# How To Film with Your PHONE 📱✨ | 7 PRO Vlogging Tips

This is actually a really straightforward one. All you have to do to improve your composition is turn on the grid function on your camera. This is how you do it on iPhone. On other devices, I imagine it'll be just as simple.
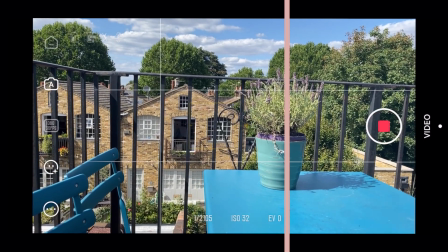And then there are 2 rules here that you can follow. The first one is the rule of thirds, which is placing your subjects on the lines.
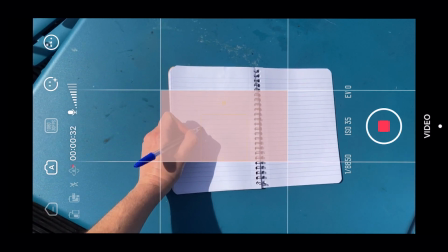Alternatively, you may want to place your subject directly in the middle, which is where the eye is naturally drawn. Another great composition tip is to pay attention to where you're holding your camera. Most people's tendency would be to hold it right here, where it's at eye level. By doing that, we are just mimicking what everyone is experiencing on a daily basis. By holding the camera elsewhere, you're offering a new vantage point, a new way of seeing the world, if you will, which immediately will liven up your footage.
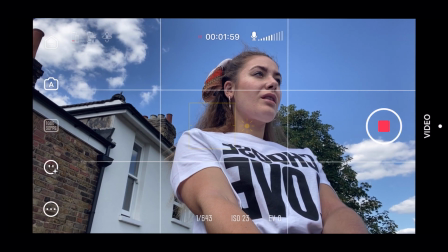A really cool effect that you can create by shooting from ground level is the impression of things looking quite majestic. I look like a queen. Or not, but you know, a girl can dream. Number 4, speed. Changing up the speed of your videos can be a really simple yet super rewarding way to liven things up.
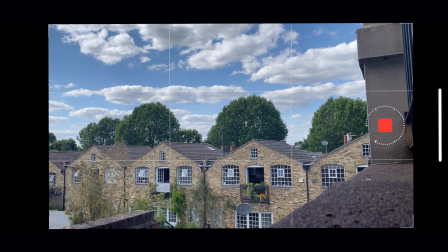We've got the time-lapse and hyperlapse functions.
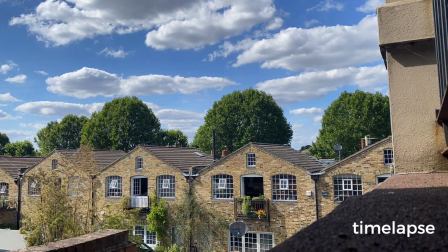They're quite frequently used as establishing shots in films where you can see the sky change from day to night and stuff like that. On the opposite end, we've got slow motion, which on an iPhone is 240 frames per second.
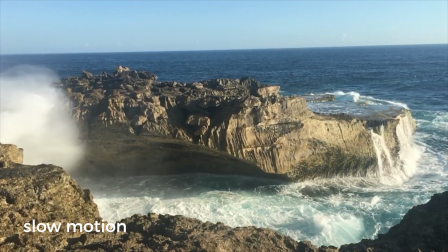It lends itself really well to things like walking, or perhaps something quite visual like blowing on a
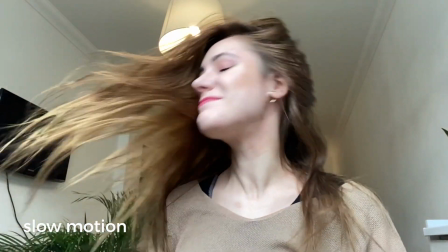dandelion or throwing leaves up into the air, sand, flicking your wet hair back and seeing the individual droplets come off,
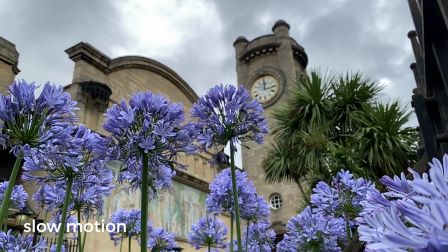stuff like that. It can be quite poetic in a way. Number 5, B-roll. If you've never heard this term before, don't worry because it's actually really simple. All it means is those clips that you layer on top of your principal footage. What I mean by principal footage is those stationary things like what I'm doing right now, this interview, right? This is my principal footage, and now this is my B-roll. It's added in there to liven up the shot, to make it look visually more appealing, more interesting, and to just stop people from getting bored, because if you're just gonna watch me sitting here talking to you, you will probably doze off. Yeah, that's fine. A little bit of trivia for you.
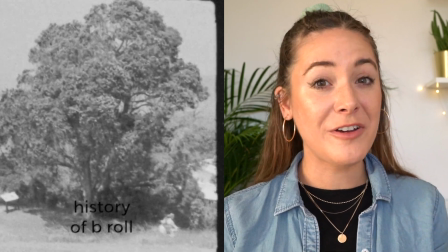The term B-roll originates in the early days of Hollywood filmmaking, when the principal footage would be called A-roll,
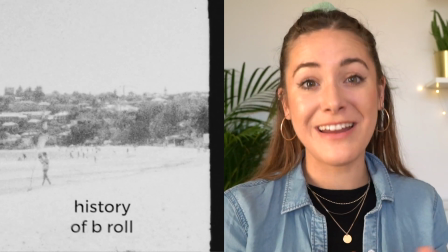named after the actual film rolls that it was filmed on, and B-roll would then be the alternative clips. Shoot as much B-roll as possible. I would say about 4 to 6 times the length of the actual clip that you're looking to cover, because you never know how much of it you're gonna need, and the last thing you want whilst you're editing is to run out, because what might happen is you end up chopping the principal footage to cut out awkward pauses, ums and ahs, and if you run out, you're gonna end up with strange looking videos. But don't despair. If you do forget to shoot enough B-roll, there are video libraries on the internet that offer royalty-free footage.
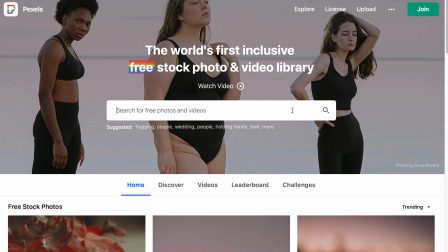There is one called videvo.net, there is pexels.com, and Pixabay.
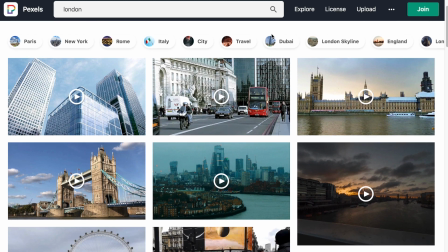I have used all of these in my past videos to add a bit of interest.
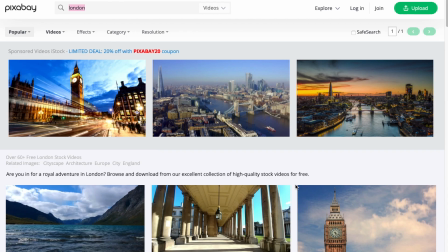Using these clips is completely free, and quite often you don't even have to credit the people who created them,
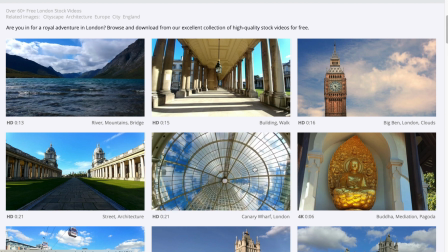but I would say that it's much nicer if you do, because it's nice to be nice. Number 6 is sound. If you are struggling with audio quality, I would recommend 2 microphones.
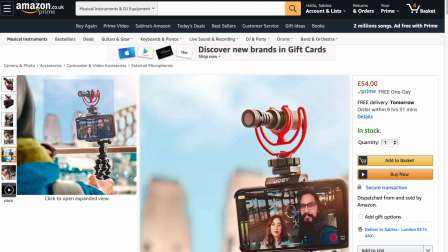The first is the Rode Video Micro, which is a really high quality piece of tech,
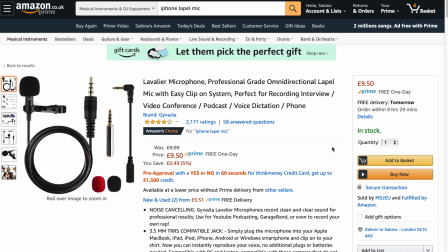or you could use a lapel mic, which you then plug in directly into your phone. Number 7, editing. There are literally hundreds of thousands of videos on this topic, and it's one that's too big for this video, but one thing that I wanted to say is that you can quite easily edit videos using literally just your smartphone these days.